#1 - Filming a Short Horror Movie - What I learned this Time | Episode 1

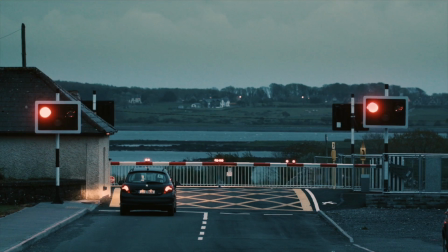248s
So originally when you watched this back at the start, you probably didn't know what the fuck these things were. But now you do. And you know that there's a train crossing near where she lives, okay? It means absolutely nothing, but it's a stylish shot and it's a deep shot. Look at the houses in the background here. Also look at the train itself.
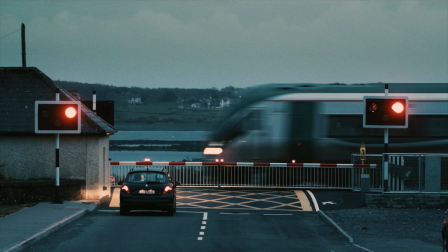270s
Now, one thing you notice about this, I got the sound of a train.
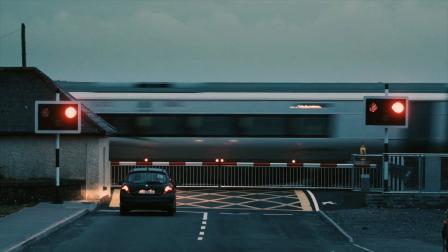The train comes in, bang, you get the sound of the train coming in straight away. Mini jump scare. Little bit of edginess there. And then it passes. Now you'll notice a bit of shakiness.
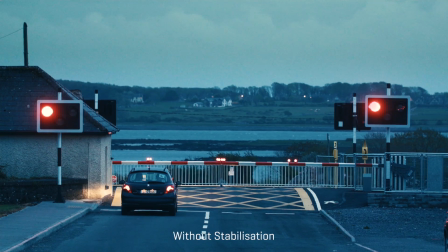291s
Now the problem with the shakiness is it was quite windy out and I used a light tripod, okay? Now, I could have probably fixed that in post-production, but this camera has a rolling shutter. This was the Blackmagic Cinema camera, and it probably would have just made it look a bit too much jelly.
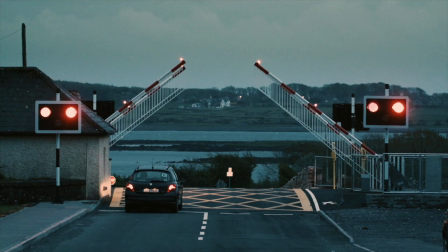306s
So I just left the shakiness in there. Now, I'm just going to explain one thing. She finishes her cigarette, and then cut.
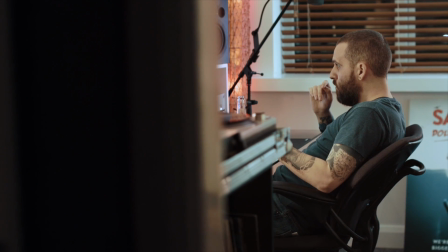313s
Another shot of her partner inside the building, right? So what he's watching is a YouTube video, okay? And it is my YouTube video. So there's another tip for you. Introduce your own stuff. You know, I could have put on like a Halloween movie or, you know, Friday the 13th, one of these old school films, but instead of that, I put in my own movie with my own, watch this.
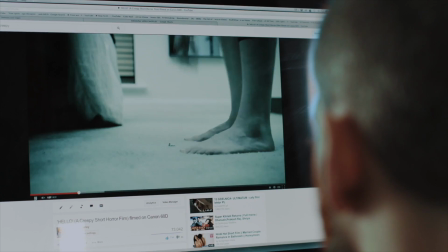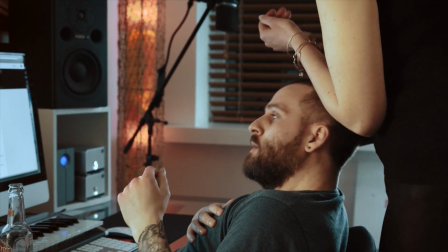344s Christ. Oh, I'm so sorry. Are you okay?
So what happens is he gets a jump scare on the screen and then she jumps up behind him, okay?
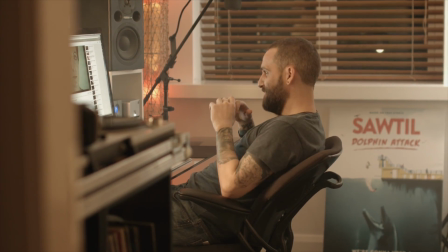354s
Philip here is a guy that I got to know through Facebook. He had seen some of my stuff and we just got talking.
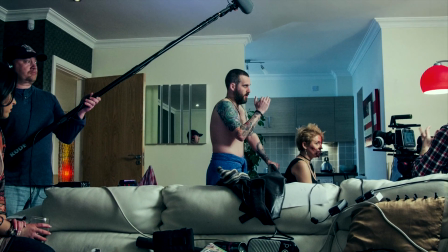359s
He told me that he loves horror films and that if I ever wanted to do something, to give him a buzz.
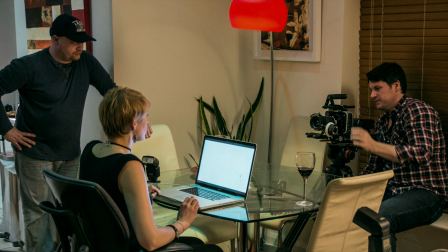365s
Now I was looking for a female actor, but he instantly got on to me. He says, I've got this girl, she's a great friend of mine and she'd love to do it.
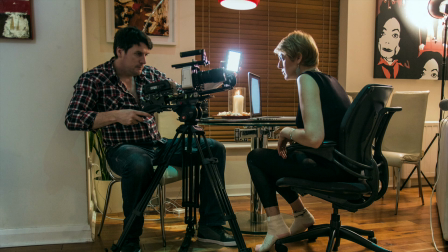371s
So I immediately didn't have the task of, you know, trying to find a female actor.
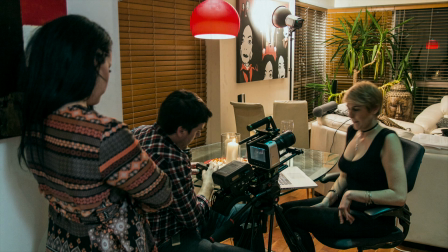377s
So this girl lived close to him. Both of them traveled to me together. I didn't have any hassle of trying to find and audition a female part.
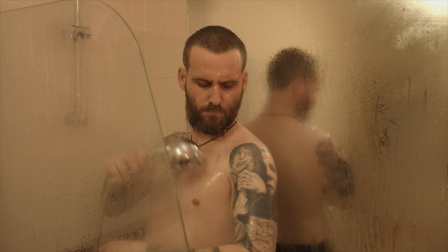385s
So bear that in mind. That is another tip for you. Philip has tattoos on his arms of all these scary characters from the movies. He's got Freddy, he's got Hannibal Lecter, and he's also got more tattoos. You're going to see that in a while. That just shows you how enthusiastic this guy is about horror movies. It also looks friggin' cool, okay?
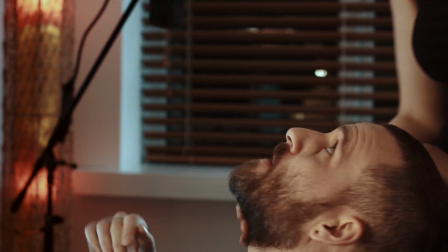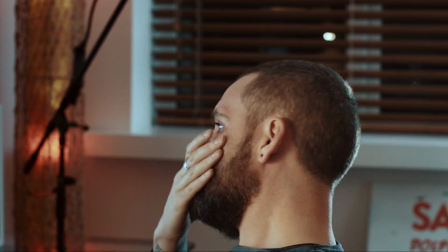411s
So he's relieved. Now when she's cutting vegetables, just look at this shot. You know, we've got a little bit of depth going on. You know, we've got a bit of steam in the background. So, you know, it's just giving it a little filling up the shot.
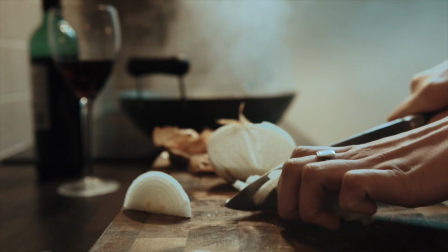424s
This is in focus. It's probably overexposed a little bit too much there on the highlights. But it's pretty okay. A little bit overexposed on her there.
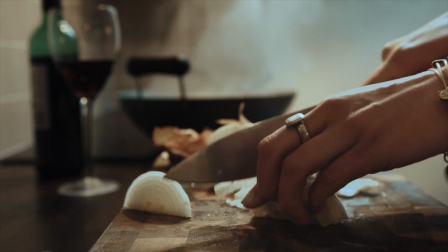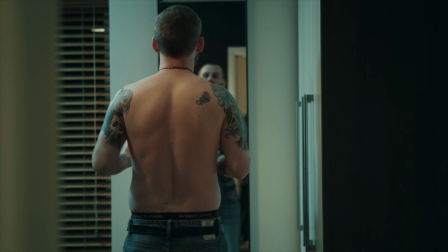444s
Okay, now just talk a little bit about music. I've did a bit of my own type of music, my own sort of drone synth sound in this movie. I did a lot of my own music, but I put in this nice kind of funky club music just to, you know, break you out of the story a little bit of funky music. And watch what happens. She's playing the music source. Cuts to him in the room. The music is EQ'd differently to show that, you know, he's in another room. And that sort of little EQ change in music also adds a little bit of distance, a little bit of separation.
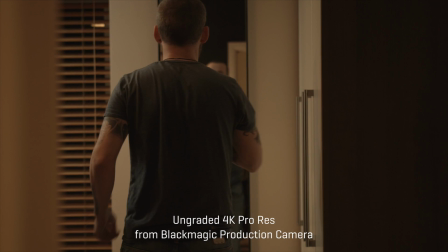486s
Quite spooky as well. Now, just look at the composition here. If you look actually closely, I think you might see me in the background, but nobody noticed it, right?